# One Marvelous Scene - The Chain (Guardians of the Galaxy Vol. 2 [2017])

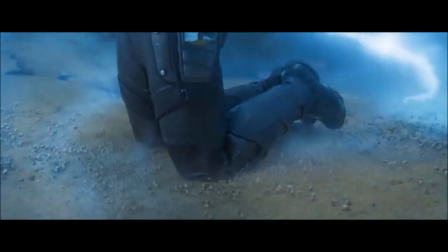4:04 So, we can't talk about Guardians Volume 2 without mentioning the music, and the choice here is The Chain by Fleetwood Mac.
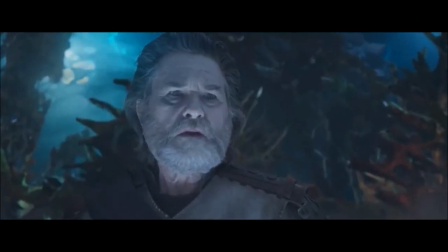4:13 Now the song is already fantastic on its own, but this scene adds so much.
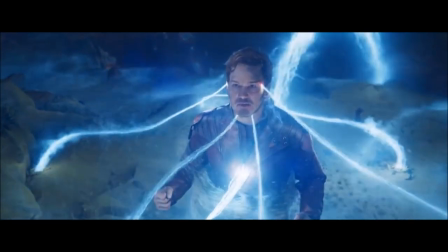4:18 The song not only fits really well for the slow part, but when it picks up and the action starts, the music follows and it's awesome.
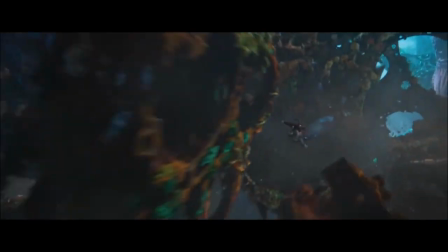4:26 I really like how the scene starts out without any music,
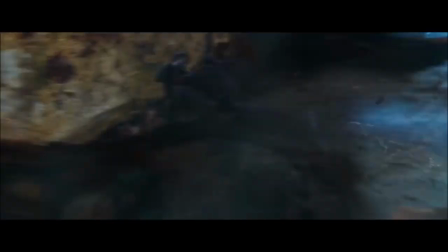4:30 and then the music slowly starts kick in showing Peter's growing control over the situation.
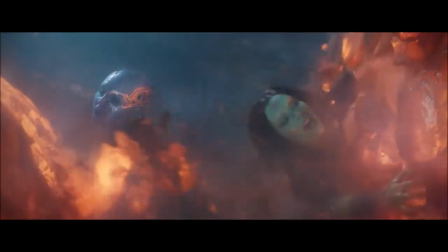4:36 I think it's the perfect song for the scene and the movie overall.
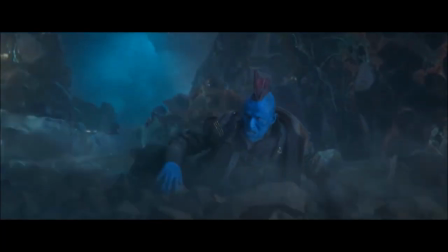4:40 I'm 100% convinced that without this song, the scene and the movie overall would be nowhere near as effective.
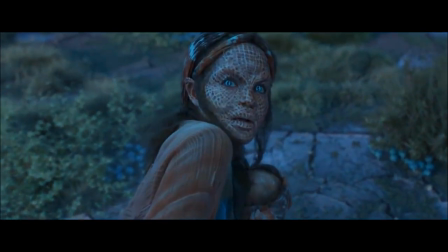4:48 The only song, the only other song that I feel this way towards in the film is Cat Stevens' Father and Son,
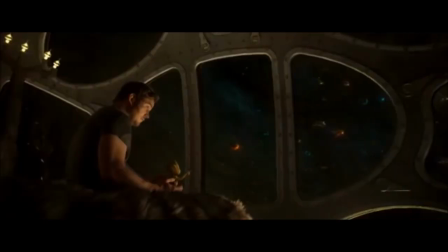4:55 which now makes me cry every time I hear it.
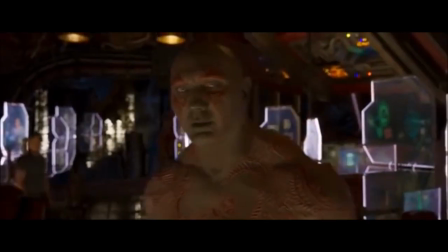4:58 The music here is perfect, and it plays a huge part in making this scene and this film really work.
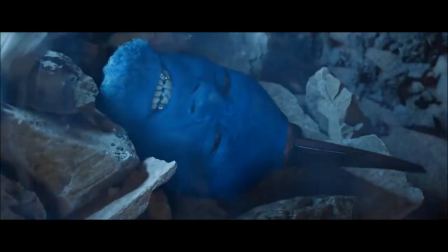5:07 Chris Pratt does a lot of great acting in this film. I think this is the one where he truly shines as Peter Quill,
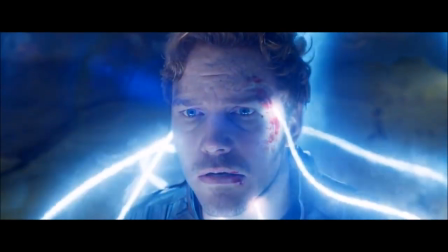5:15 above even Guardians 1 or Infinity War. and um this is easily
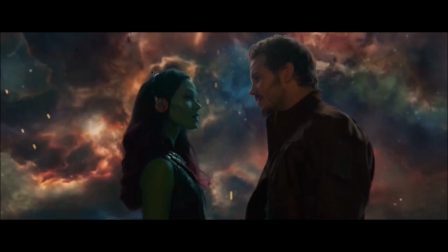5:23 one of his standout moments of acting not only in the film but in the mcu overall
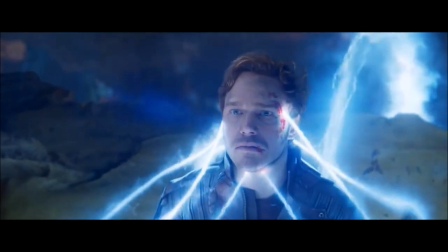5:28 having to say so much without speaking a word and only being able
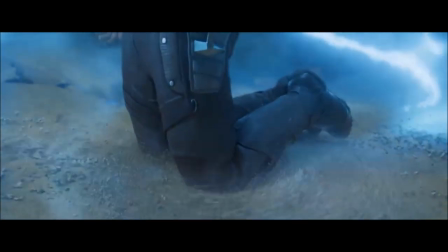5:35 to convey his emotions through facial expressions he does a fantastic job
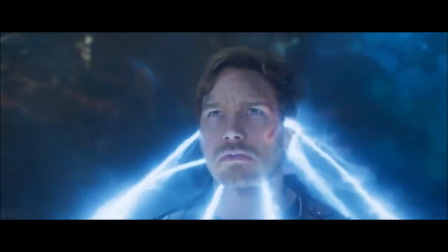5:40 you can see the shift when he gains control of the power from ego's planet and
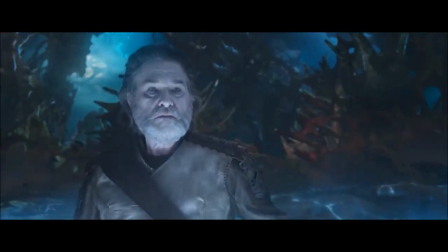5:45 ego showing fear even turning kind of gray it's wonderful and subtly hints at
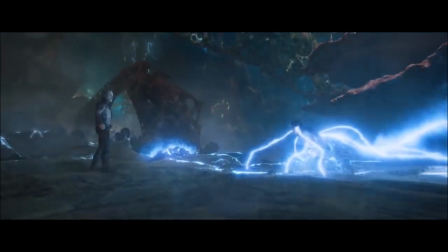5:50 ego losing his power and control kurt russell is also fantastic as ego
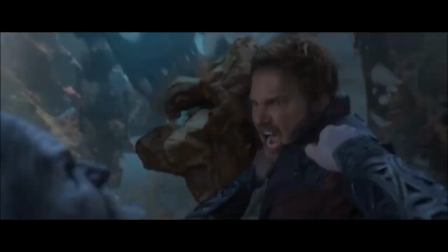5:55 in the movie overall he's suave funny but also so cut off from emotion and viewing himself as
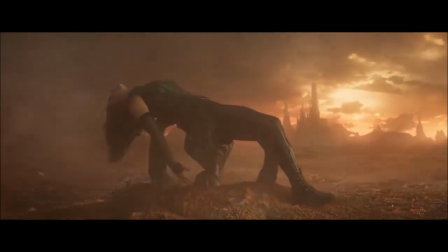6:01 being beyond mortals and godlike even before we find out he's a villain he's
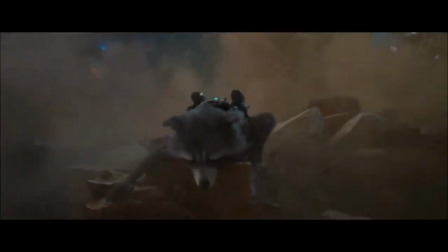6:07 so convinced that he has that his purpose is to destroy all other
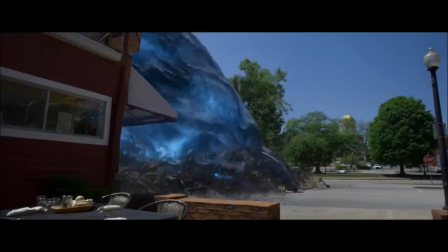6:13 life until everything is just him and it's that conviction
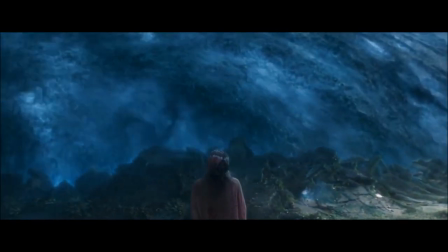6:19 and lack of empathy that make him do some really bad things but
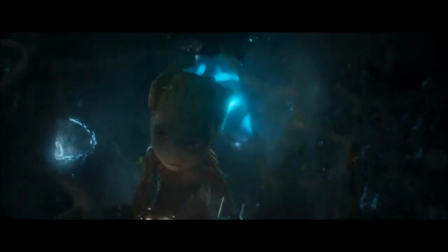6:25 always feel like his actions are in character and that's why he is one of my favorite mcu
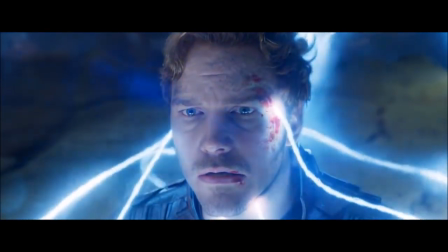6:31 villains this scene especially this montage here really
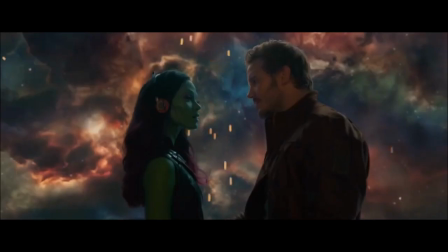6:37 hammers home the theme of the movie family in this scene peter quill gives up the
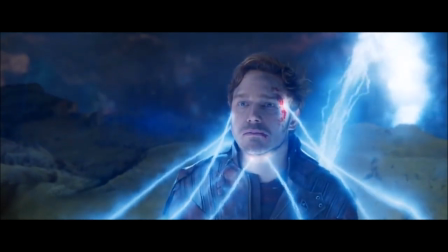6:43 one thing he always wanted a connection with his biological father and
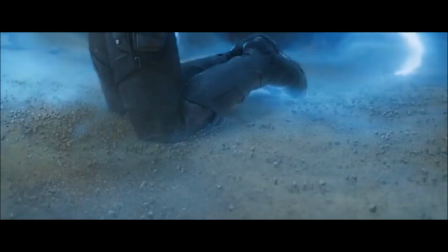6:48 finding out his heritage but in place of
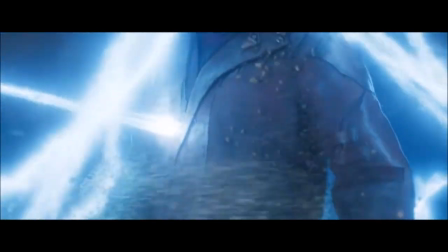6:53 accepting his chosen family who are the only
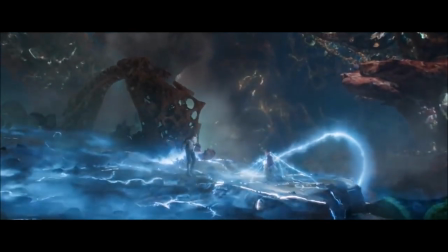6:58 people who really care about him and ever had his back including yondu even if he